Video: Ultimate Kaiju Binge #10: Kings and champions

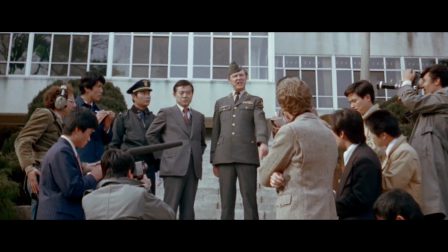Now that kind of alarmist talk, Mr. Rose, will just tend to exacerbate the situation. Captain Kim, you remember me?
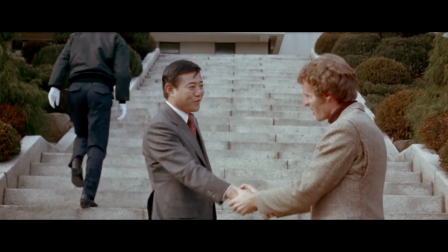Oh yes, Tom Rose, how are you?
The blowhard American colonel is just hilarious.
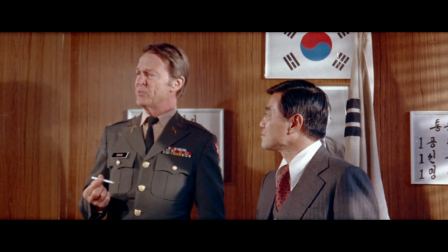The hell with the press. I'm gonna smoke this goddamn cigarette. What the hell are you looking at? My fly unzipped or something?
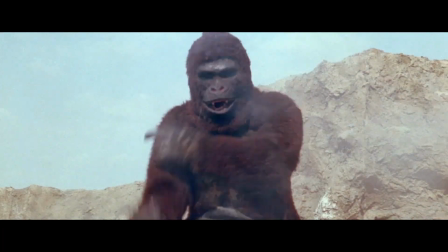And yeah, you know, there's this. It's a fun but definitely kind of maddening watch. Even Chris Alexander on the Blu-ray commentary reports becoming, you know, more and more delirious as the film goes on.
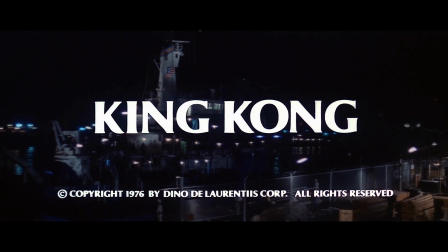Finally though, we come to Dino De Laurentiis' King Kong. Some people are really harsh on this one, and it has its flaws, but I still find plenty to appreciate here.
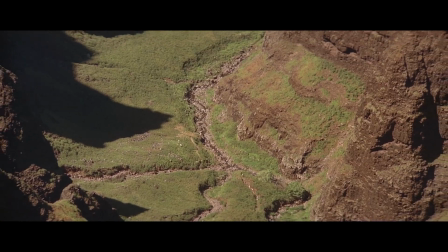It tries and mostly succeeds to be a huge event, with some gorgeous locations, great production value, and pretty solid effects.
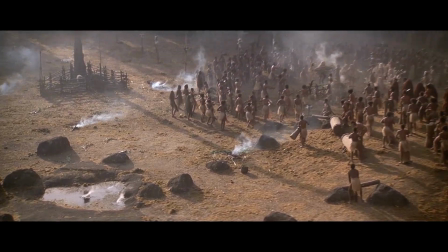It specifically tries to be a more kind of modern and self-aware take on the kind of colonial fantasy the original was,
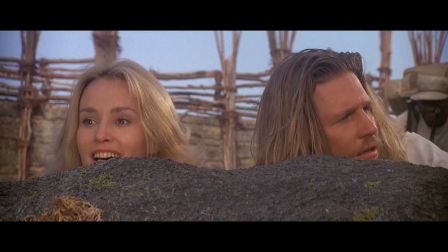with Charles Grodin as the callous industrialist, and Jeff Bridges as the conscientious but self-righteous environmentalist.
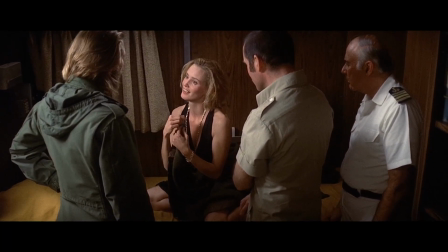Jessica Lange apparently was a model with no training as an actress at the time,
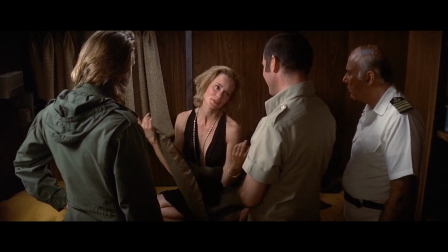but she's playing kind of a naive wannabe actress here, so it honestly works fine if you ask me.
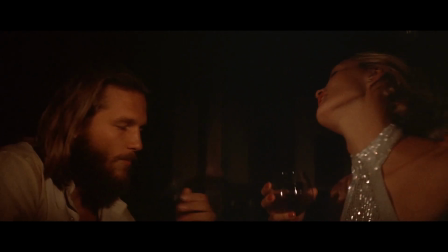The relationship between her and Jeff Bridges' Jack is nicely fleshed out, with the extended TV version apparently containing a little more development for them. Also, John Barry's score for this film is magnificent, and he was honestly the perfect choice for the type of film this was trying to be. This film is definitely not without its downsides, though. Rick Baker's ape suit is generally great and very expressive, but the mask with the smile looks goofy as hell.
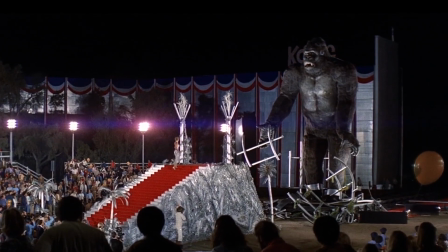The incredibly hubristic life-size Kong animatronic sticks out like a sore thumb, and it's only in the movie about 3 seconds.
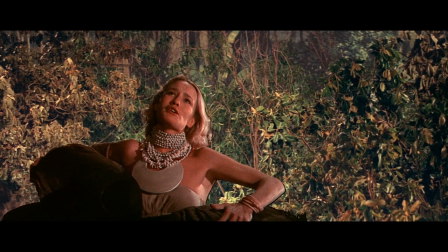The composite effects are frequently very weak.
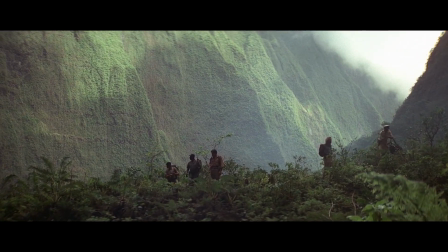The more grounded approach and focus on character and social commentary come at the expense of Skull Island being a less fantastical,
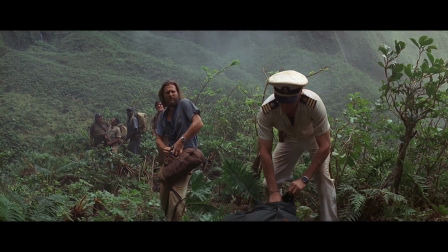mythic place. There's no dinosaurs or anything, so the rescue party is only ever menaced by Kong.
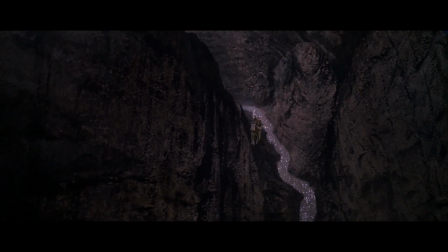The log bridge scene is a lot weaker than the original,
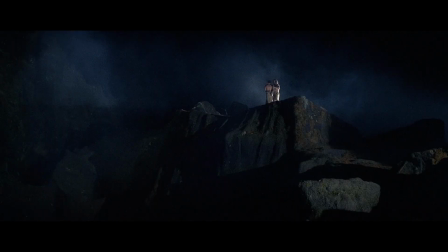and the giant snake fight is more clearly just happening for plot reasons than trying to deliver on spectacle like its original equivalent. I will say that the climax in this version on the World Trade Center is great,
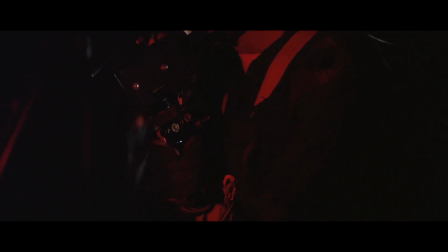especially the halting, mechanical movements of the Gatling guns taking aim on the helicopter's approach. It's really ominous, it's really effective. And with that, we're officially halfway through, bringing it full circle with a remake of the movie we started with. Next time we'll see the Shaw Brothers' answer to Kong, Gamera's post-mortem spasm, Godzilla's revival, the return of Raymond Burr, and North Korea's only foray into the kaiju genre. Until then, thanks to my patrons, especially Exploder Button, John Pinier, and Ryan Clark. You can become a patron at the link in the description. And thanks for watching, and I'll see you next time.
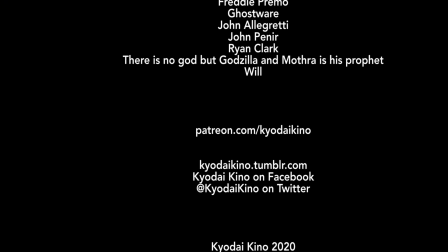Thank you.